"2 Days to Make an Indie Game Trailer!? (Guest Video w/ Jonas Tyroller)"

How do you make a game trailer in just 2 days? My friend Jonas Tyroler did just that using my tips, and this is going to be a guest video of his showing exactly how he did it, including his whole creative process and the decisions that he made along the way and what he did to help optimize his trailer for his Steam page. The video Jonas made is about 5 minutes long, and if you stick around to the end, you'll get to watch my critique of his finished trailer. By the way, if you're wondering, this isn't a sponsored post. He didn't pay me to feature this on his channel. If anything, Jonas will probably get fewer eyes on his video by featuring it on my channel, but he knows I don't put out videos very often on my channel, so he thought that this would be sort of a win-win scenario. I'm always happy whenever I hear and see game developers using my tutorials to help them make trailers for themselves, so this video made me really happy. Again, stick around and you'll see my critique of his finished trailer at the very end of this video. Hey, I'm Jonas, and this is a case study on how to make a pretty good trailer for your indie game in just 2 days, using a bunch of advice from Derek Lu.
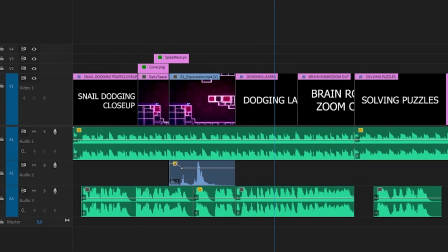56s
I find starting with a blank canvas very difficult, so I followed Derek's advice to just block out the entire trailer using these text pop-ups here.
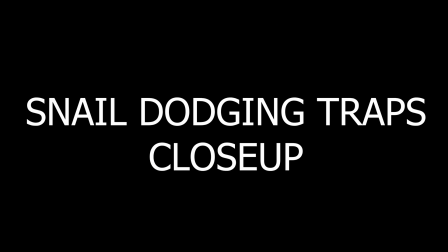63s You try to dodge my traps. I try to predict your movement.
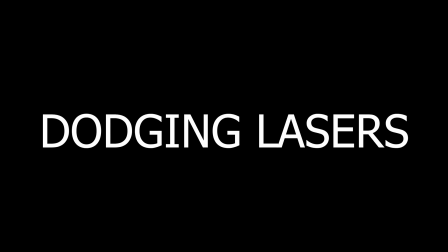69s Too easy. You can't even begin to imagine the amount of processing power available to me.
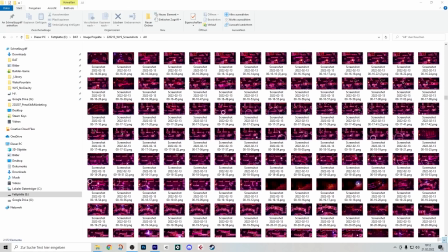76s Oh, this seems kind of chill.
But I actually took this idea one step further because I have screenshots of absolutely everything in my game.
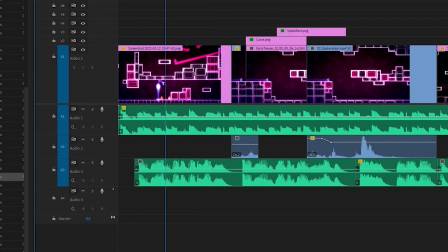84s
Basically the same thing, it's all just block out, but instead of having text there, I have screenshots there.
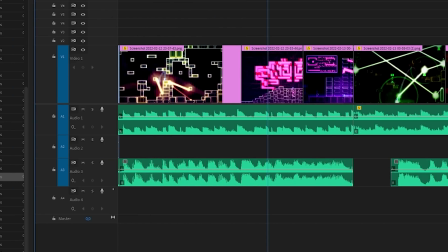90s
And that kind of allows me to match the colors a little better. It gives me a better idea of what I have to record later on.
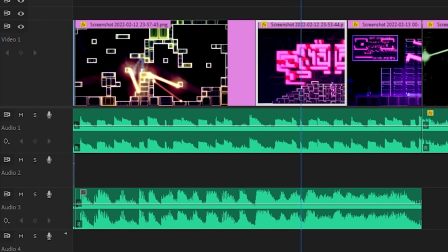95s
Sometimes I zoom in on these screenshots a little.
You try to dodge my traps.
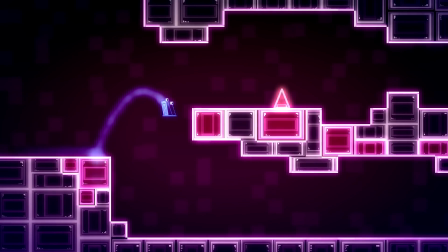101s I try to predict your movement. Too easy.
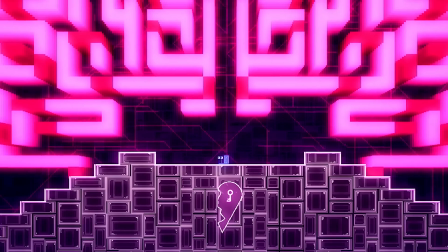105s You can't even begin to imagine the amount of processing power available to me.
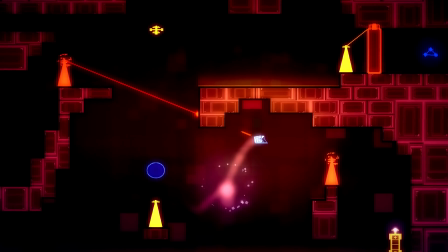111s Oh, this seems kind of chill.
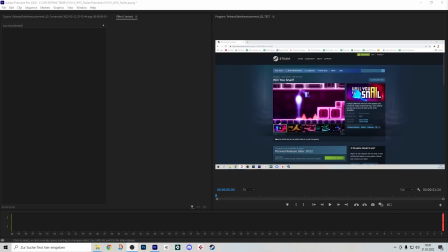115s
So now, before even recording any footage at all, I could already try out how it would look like on the Steam store page.
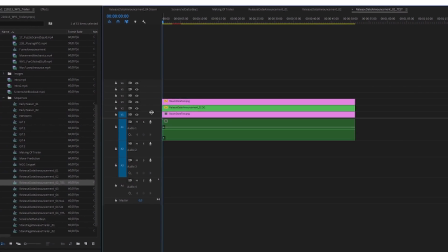121s
And in order to do that, I basically just put a screenshot of the store page into a new sequence.
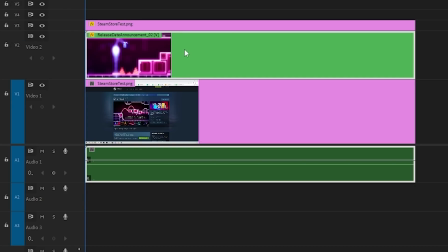127s
And then I basically put the sequence on top of that. So the trailer sequence I just made with all of the screenshots.
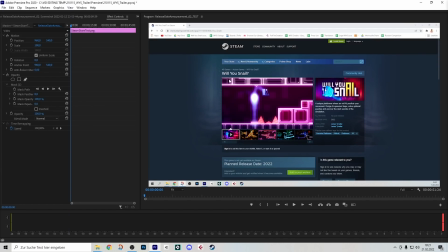133s
So now I can actually test out how the trailer will look like without having to export it, without having to upload it to Steam. And I can instantly watch how it will look like in context, which is extremely important, of course.
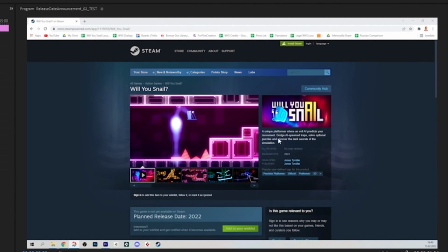145s
Or whenever you're optimizing anything for any specific scenario, you always want to see how it looks like in context.
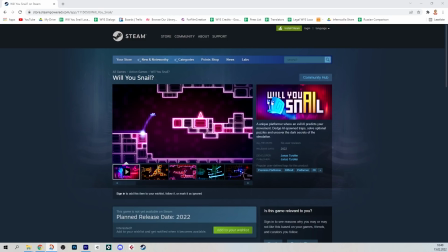150s
So now I can already see what players will see when they come to my store page, and we're watching it without sound, because honestly, that's how most players watch your trailer on Steam anyway. In this phase, it's extremely easy to make changes. Just swap out a screenshot. And once I was happy with everything, I knew exactly which shots I had to record.
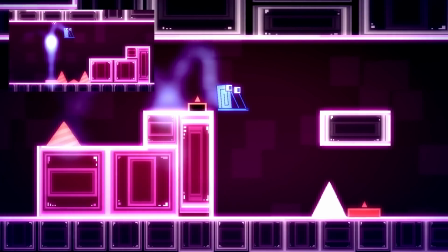166s
And yeah, I recorded them.
You try to dodge my traps. I try to predict your movement.
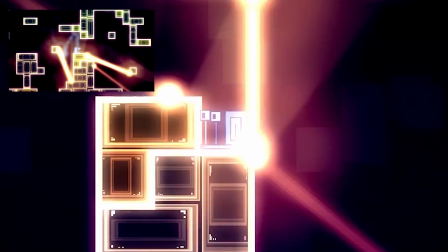173s Too easy. You can't even begin to imagine the amount of processing power available to me.
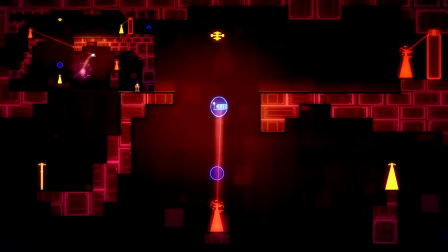180s Oh, this seems kind of chill.
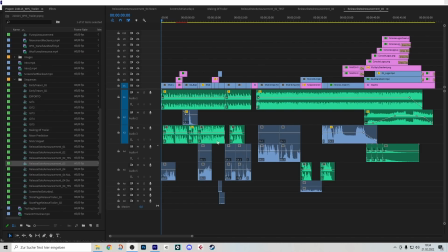184s
This is the version of the trailer we just watched, and now all that was left to do was polishing this, adding a couple of new sound effects.
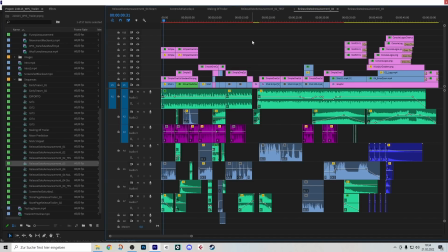191s
Sound is something I feel like really a lot of developers seem to miss out on.
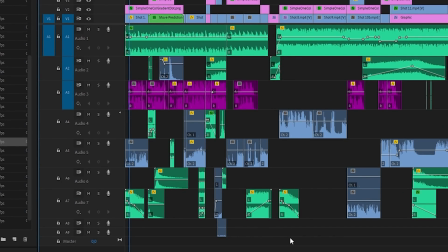196s
Polishing is mostly about adding sound effects. I added a ton of sound effects at the bottom here.
You try to dodge my traps.
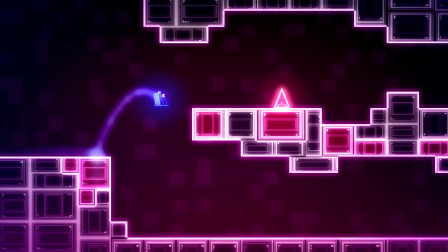203s I try to predict your movement. Too easy.
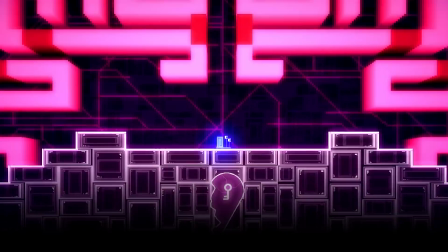207s You can't even begin to imagine the amount of processing power available to me. Oh, this seems kind of chill.
Here you can see the unpolished version on the left and the new polished version on the right.
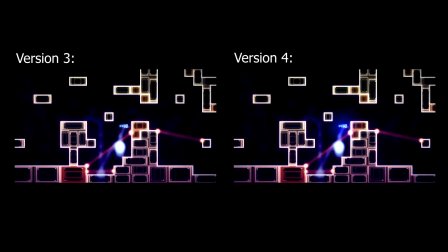221s
As you can see, I added a bit of additional glow to a couple of objects. I just keyframed that in there, added a little glowy effect to the snail.
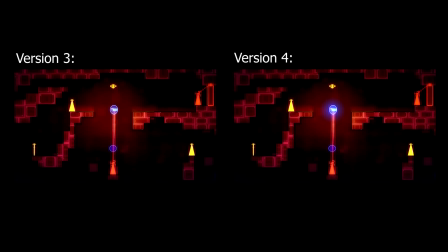229s
I feel like it makes the action easier to follow, and actually I like it so much that I'll probably add this to the game as well.
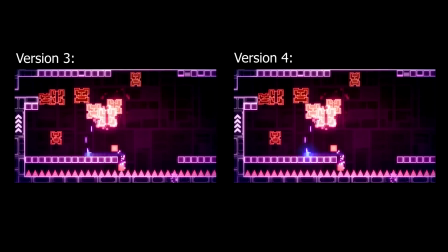235s
So for now, this is just an editing trick, but it really increases the readability, so I'll very likely add this to the game.
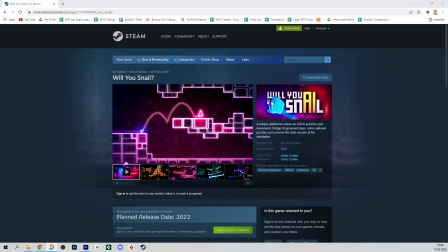242s
And how did I figure out which additional post-processing effects were necessary for polishing? Obviously, once again, I tested that with my template right here.
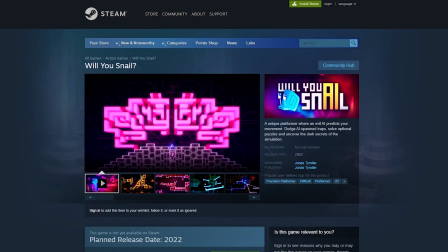249s
Whenever I make changes, I can basically see in real time how it will look like on the store page, which is absolutely fantastic. Now, to finish this video off, let's have a look at the full finished trailer. But before that, I want to say thank you again to Derek Lu for teaching me how to make trailers like this. That definitely sped up my learning curve quite a bit. So if you want to learn how to make better trailers, subscribe to Derek Lu. And if you kind of like the game you see here, then maybe you could also consider wishlisting my game Will You Snail on Steam. It's coming on March 9th, 2022. Thank you. Let's check out the trailer.
You try to dodge my traps.
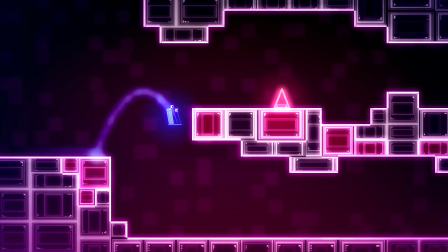283s I try to predict your movement. Too easy.
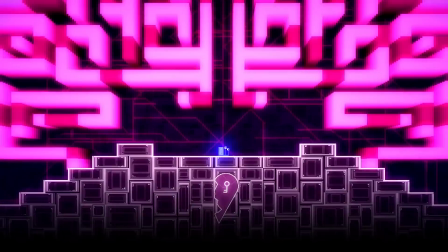288s You can't even begin to imagine the amount of processing power available to me.
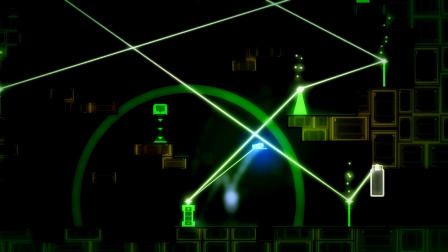294s Oh, this seems kind of chill.
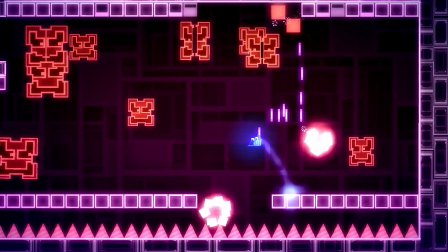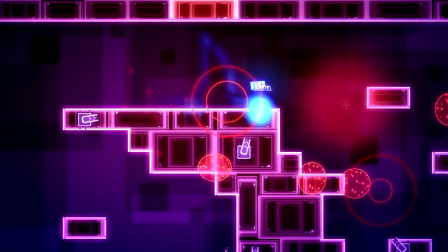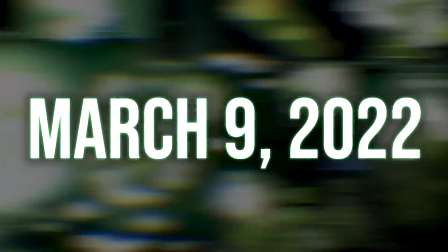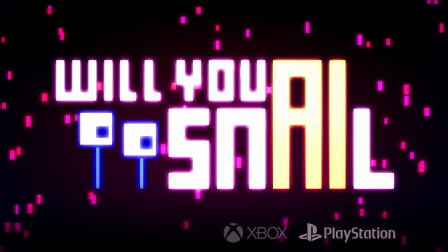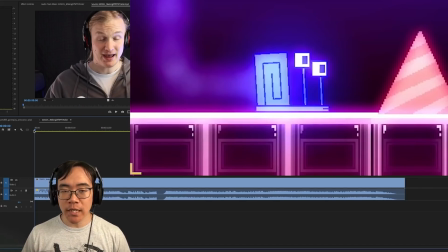332s
Alright, I hope you enjoyed that look behind the scenes for how this trailer was made, and now I'm going to give my honest critique for how I think Jonas did.
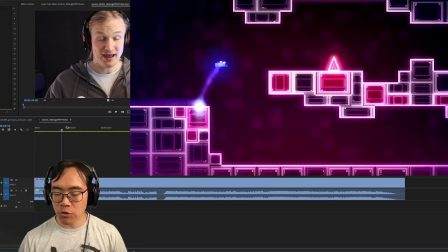340s
So overall, I think that structurally this trailer is very sound.
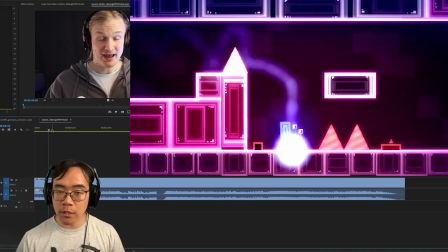345s
My main critique is that I think he could have spent longer on a lot of these sections,
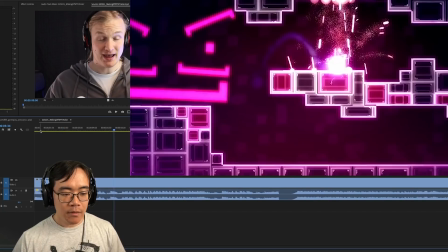351s
especially this intro here where he's explaining how the game works. So here we have this intro where he says, You try to dodge my traps.
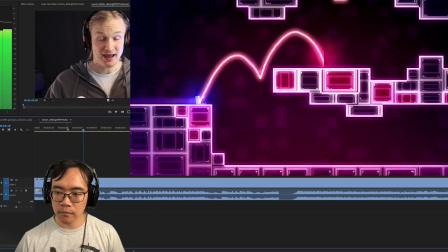360s I try to predict your movement.
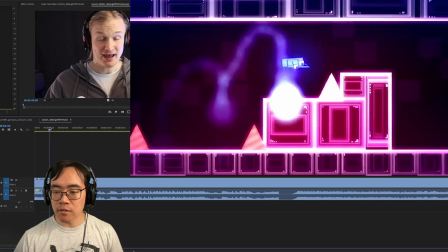362s
So we have this idea where the snail is dodging traps and the AI is doing something to
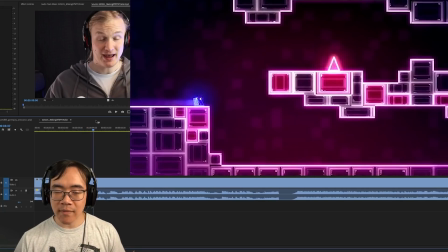371s
predict their movement and then kill them. And then I guess that's something that you have to avoid while you're playing the game.
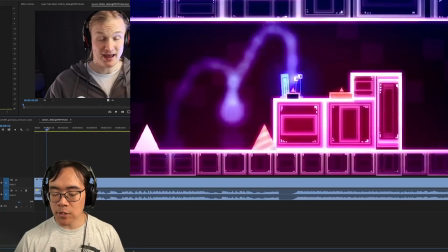377s
So what this opening shot does a good job of explaining is the sort of genre that this exists in,
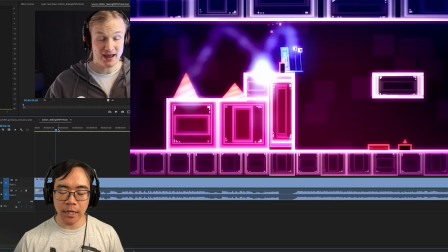384s
the sort of Super Meat Boy style game where it's really difficult 2D platforming.
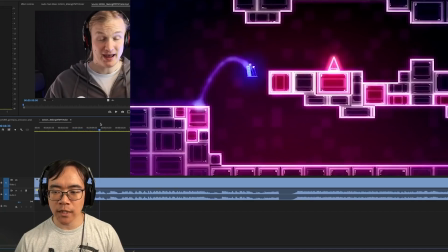390s
But there seems to be some sort of hook where there's some sort of predictive thing going on. I don't know if that's just in story or if that's something that actually works in the game mechanics.
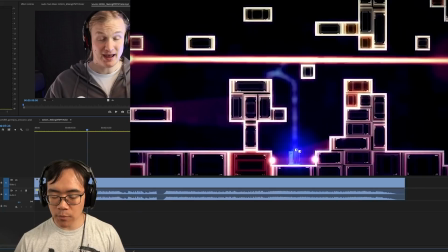398s
So this opening shot works well, but the next shot, he moves on to this other scenario here where there's like lasers going,
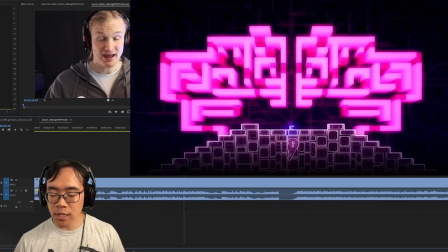407s
lasers firing, and then this shot says like, you don't have any idea how much like brain power that I have.
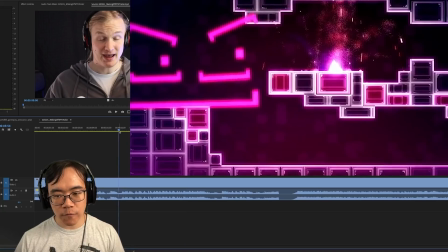415s
I think that we could have used at least 1 or 2 more shots of some like basic platforming here that looked somewhat like this.
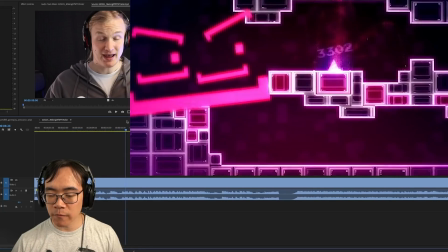424s
So that before we moved on to this like sort of different style of traps here.
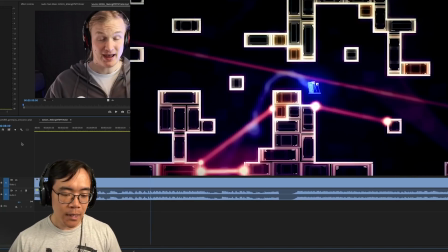430s
So I'm going to assume that these lasers are also controlled by the AI, but I generally like to have an idea repeated, usually about 2 times, no more than 3 usually.
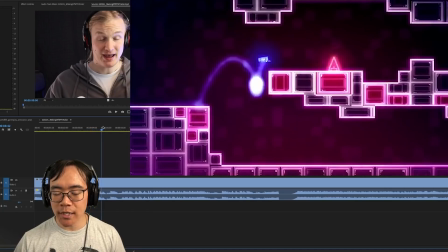442s
And I think that there could have been maybe 1 more shot just to let this idea sink in about how this platforming
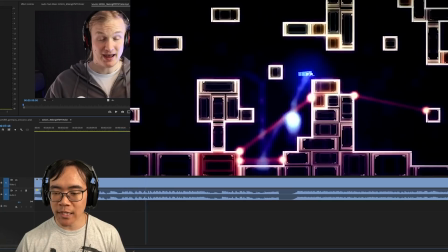449s
works before moving on to this one with the lasers, and maybe show like 2 versions of the lasers or something like that.
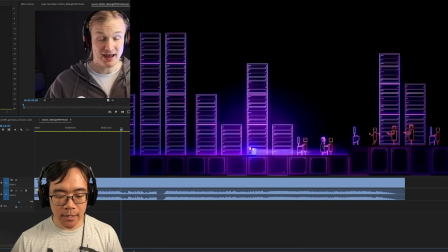456s
So I think like this intro, it's functioning as sort of a quick teaser,
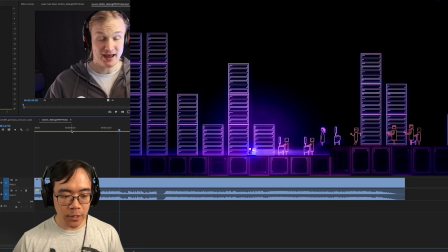463s
but I think that there's not enough intro in here to really get us familiar with how the game works. And then next up here, there's a section where it says like, oh, this part feels kind of chill.
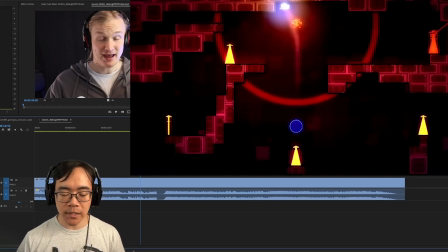476s
I like that this is here to show us some variety of the gameplay. So I guess this section here, it's not as like
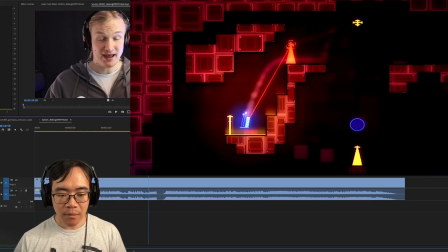484s
masochistic or sadistic part of the game where you don't have to worry about dying constantly,
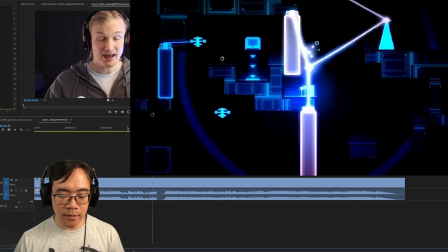491s
which I like that that's there for variety.